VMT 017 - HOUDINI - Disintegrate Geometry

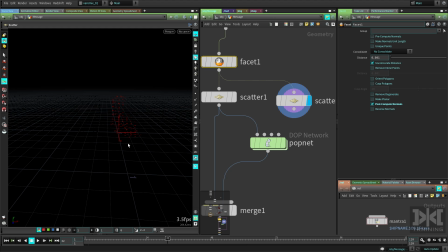248s
If you are using the red background like I am, maybe even if you don't have the grid, you might think that that's correct, but it's actually not. You can see there's a bunch of points there. It's not just scattering there.
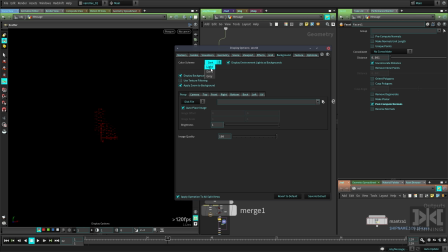262s
Even if I change the background to another color like gray, you can see the points are there all over the place,
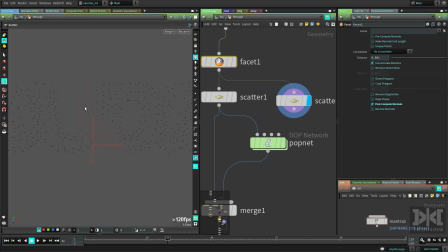270s
but we're just seeing the blacks, but we only want to scatter points on the red area. So to do that, you change this attribute here, turn this on, delete that, and just choose the color there. Now you can see you only have points there in the area
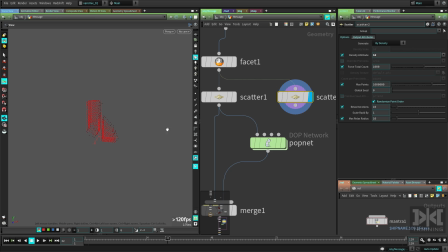290s
of that red color there, because black is gonna be zero. And Then I'm using some more density here, changing this to,
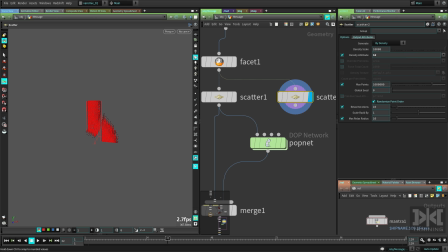308s
instead of forcing this, I'm just doing this density here, but you can use whatever you want there for your points. I'm just using a bunch of points there. I have like 17,000 points there, which it's pretty fast to do.
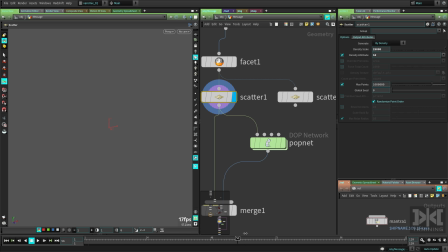323s
You can see this is really, really fast to do. I'm scattering points. This is really nice trick that I use a lot.
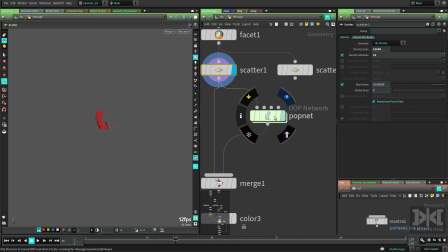330s
Now I'm piping that to the popnet here. Let's go back.
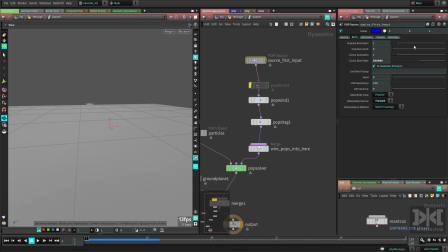335s
And inside the popnet, I'm using the source for the points of the first context. That means I'm emitting points, emitting from the points that I'm fitting in. So let me just delete a few zeros here. So, and you can see I'm emitting from those points.
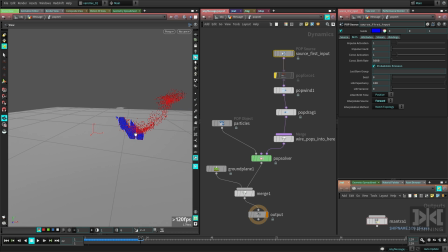354s
There you go. And those are my source points for the particles. I'm just giving it a wind here in the X and Y direction. And then I'm giving it some amplitude for noise and a spherical scale for the noise and stuff.
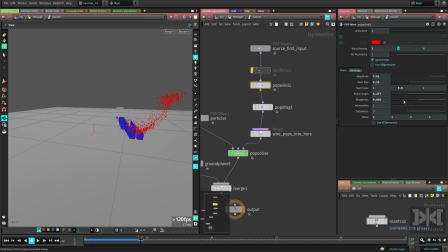370s
So if you want to do the same I'm doing, just put these parameters, but I consider playing with these parameters. You can get the effect that you want. Then I'm using a drag just to make particles behave a little bit better.
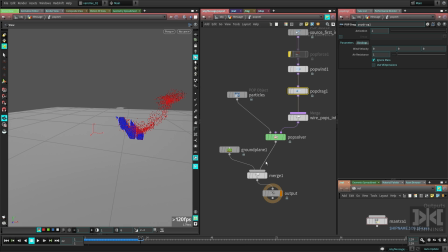384s
They don't go crazy. Behave a little bit more natural. Then that's all I'm doing. I'm just putting the substeps to 3 because some velocities are going fast, and so this is calculating better velocities or better position of the particles.
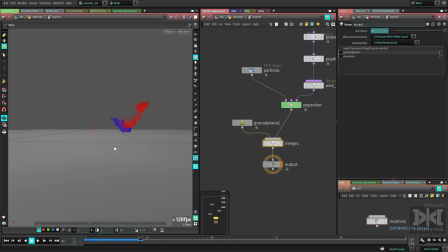404s
So then I have a ground plane just to so the particles don't go below the floor, and that's just simple.
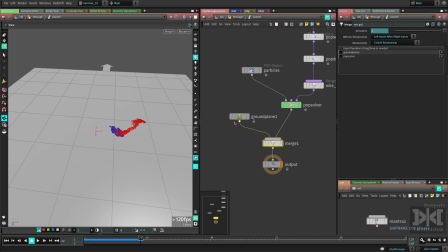411s
Just do that, merge it. You don't need anything here like a static solver or anything. And since this is just static, just compute that by default.
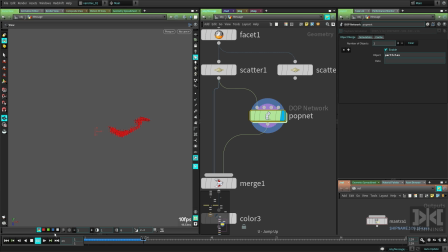424s
So now if we just play that, you can see we have that.
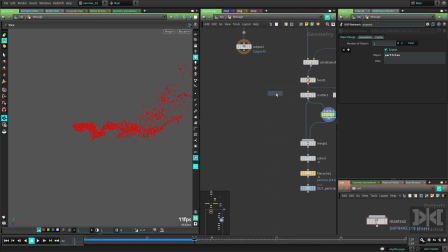429s
You can see if we actually merge these two guys just for a temporary thing here, merge the particles and the geometry. So the geometry, it's there, then it starts cutting.
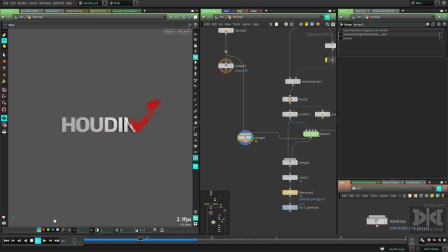444s
You can see it starts emitting before it starts cutting, so it's really cool. You can see we are emitting particles from those areas, and then just emitting a bunch more particles will just make the seam practically invisible here.
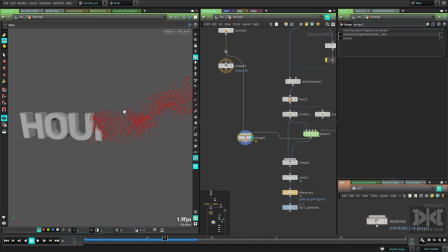461s
It will look like the particles are actually detaching from the geometry, so that's why I have so much particles there.
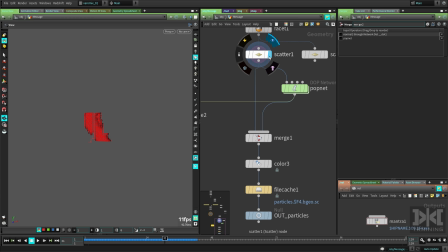469s
Actually, to help that, I'm getting these points here that I have on the surface, and I merged them with the particles here to help that transition a little bit more.
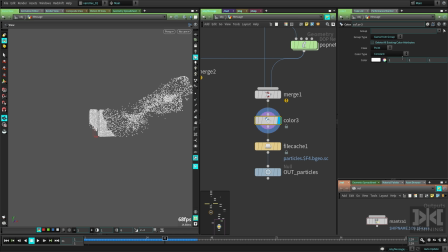479s
Then I just remove the color, tint everything to white.
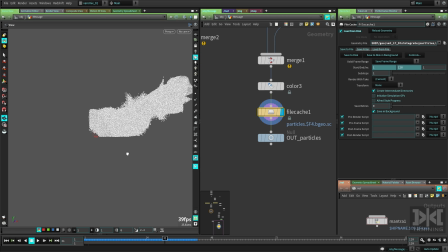484s
And then I just file cache those particles just so we have something already done here.
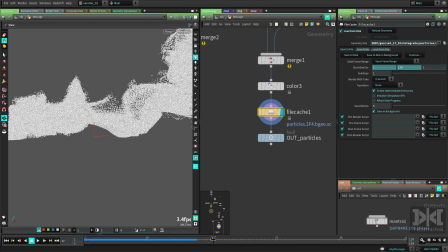490s
So this is what I have for those particles. Looks pretty nice.
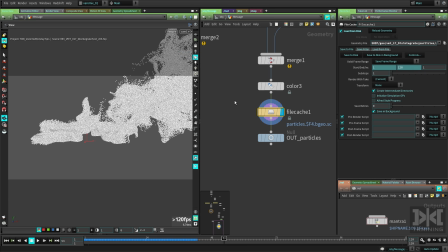495s
Have a camera here.